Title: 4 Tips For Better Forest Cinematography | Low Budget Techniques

Hey, what's up guys? Louis here with Fidevo and today we're going to be checking out four low budget cinematography tips that you need to employ for your filmmaking if you are filming in a forest. Now despite so many of our tutorials, at least what I'm hosting taking place in a forest, we're not doing so today. I don't feel too well and I also injured my foot recently so I could not walk around the house let alone a forest.
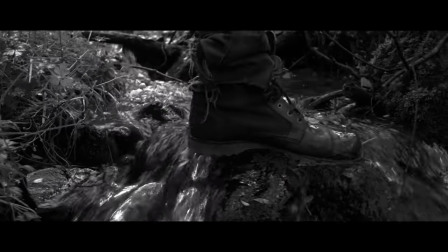But, thankfully, I have quite a number of video clips from old projects that have been shot inside of the forest. And equally, the Fedevo library is jam-packed filled with forest imagery from drone shots to couples hiking. So we have more than enough content for me to demonstrate the tips that I've picked up from the last 15 years of filmmaking. So, if you haven't subscribed, make sure you do so right now. And with that, let's jump in to tip one, which is gonna be talking about focal length.
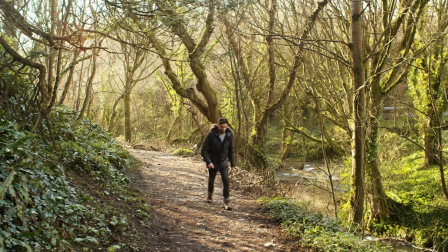So I think it's only natural, right, to gravitate towards a wide lens if you're filming inside of a forest.
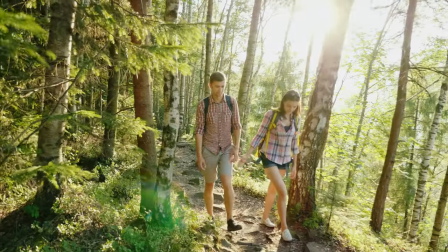You're here to capture the luscious, organic shapes,
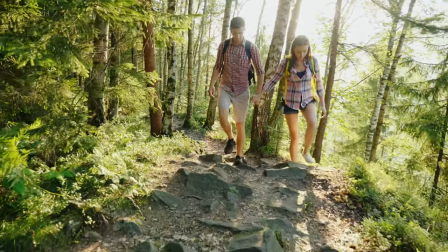colors, and textures that you're not gonna find in the city or a small town, or even the beach. So why would you not gravitate towards a wide angle lens where you're gonna be able to capture all of that environment?
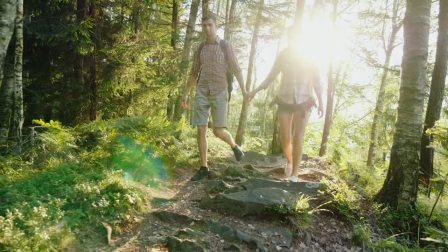And honestly, that would be my go-to choice.
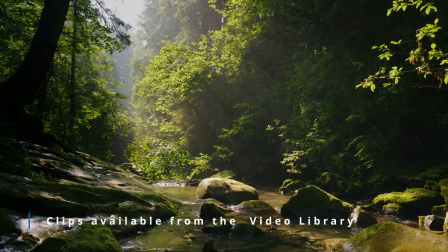You're gonna want to use a wide angle lens in order to capture the varying degree of beauty within these locations. However, while a wide angle lens is gonna be my first choice,
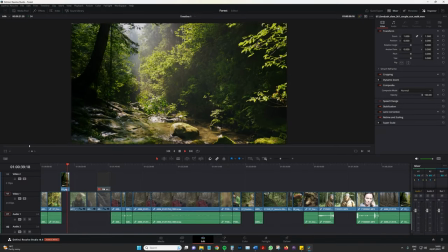that doesn't mean I'm not gonna go towards the telephoto because a telephoto lens in a forest can be just as equally compelling to use.
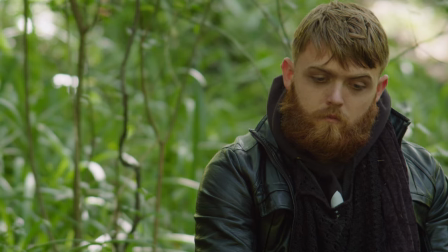So let's have a look at this shot. This is from a project from, should the inspector, from 2014.
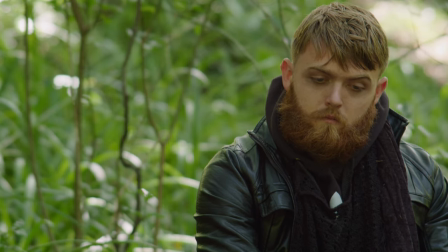It was shot on the RED-1 MX with a 150 millimeter lens.
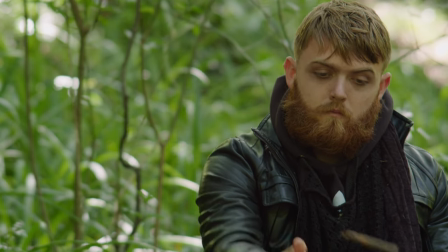So the upper limit of telephoto lenses if you're using them in narrative circumstances.
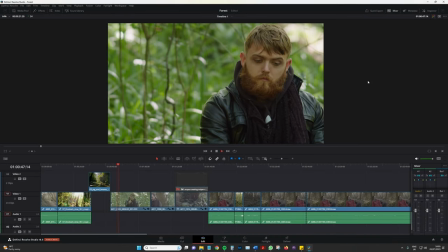One of the core reasons why I like to use a telephoto lens in a forest is because of the different layers of the forest itself.
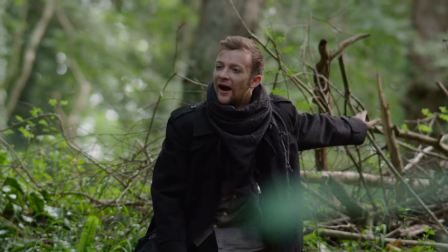You're gonna have trees. the branches coming down from the trees, the leaves, the plants, the flowers, the foliage, bushes,
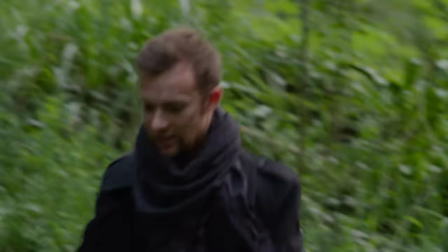whatever it may be, all scattered throughout the forest in unconventional placements.
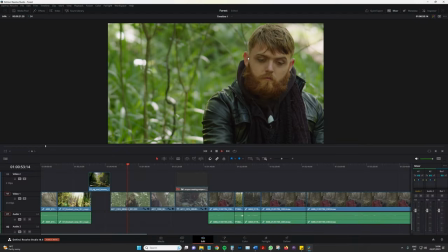As a result, as seen in this sequence here and more so in this sequence,
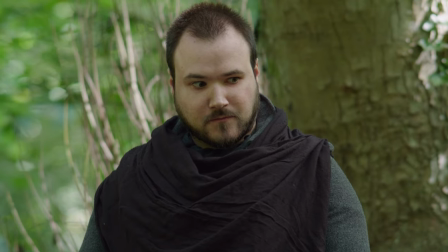we have a number of different textures in the background which is creating really interesting bokeh because you You not only have the different shapes,
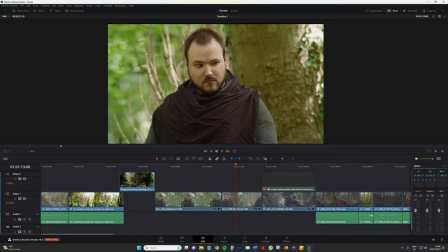for example, we have some thin tree branches coming up here, we've got some leaves moving in the background and then pockets of light where the sun is coming through.
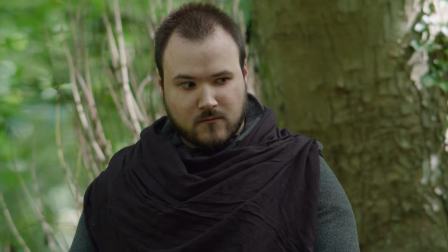It creates a really interesting dynamic that you're just not gonna be able to obtain with a wide angle lens.
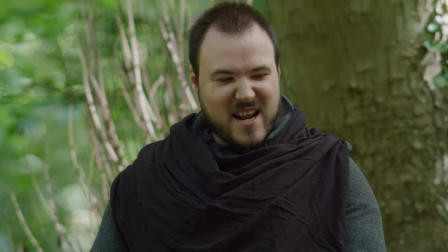And you're not gonna be able to obtain this type of footage if you're filming in the suburbs of your town. You're really only gonna get this sort of shot in a forest with a telephoto lens and it can create some really interesting shots where if you have something which might be conventionally boring, for example,
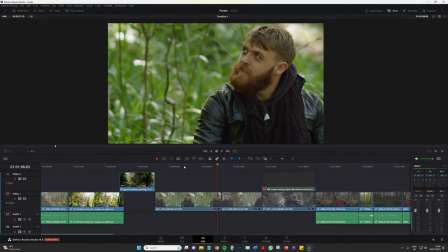here we have two bandits who are kind of giving each other a hard time after a failed robbery, you know, at a wide angle lens, while we are showing the environment and I'm sure there's some thematic themes going along with that, using the telephoto, we've been able to give it this really nice looking image with the compressed layers of the forest in the background,
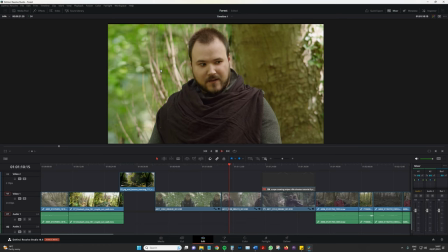creating interesting shapes and interesting textures throughout. So that is reason one as to why you should possibly think about using a telephoto lens in a forest. The second is it may help you convey kinetic energy.
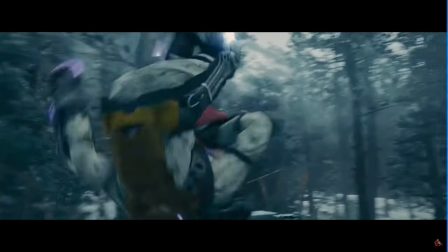So what do I mean by that?
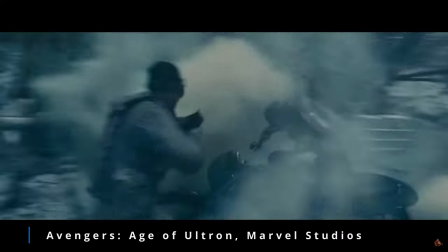Well, if we think about a chase sequence in a film in a forest, you know, I think Avengers Age of Ultron, we have some scenes in that.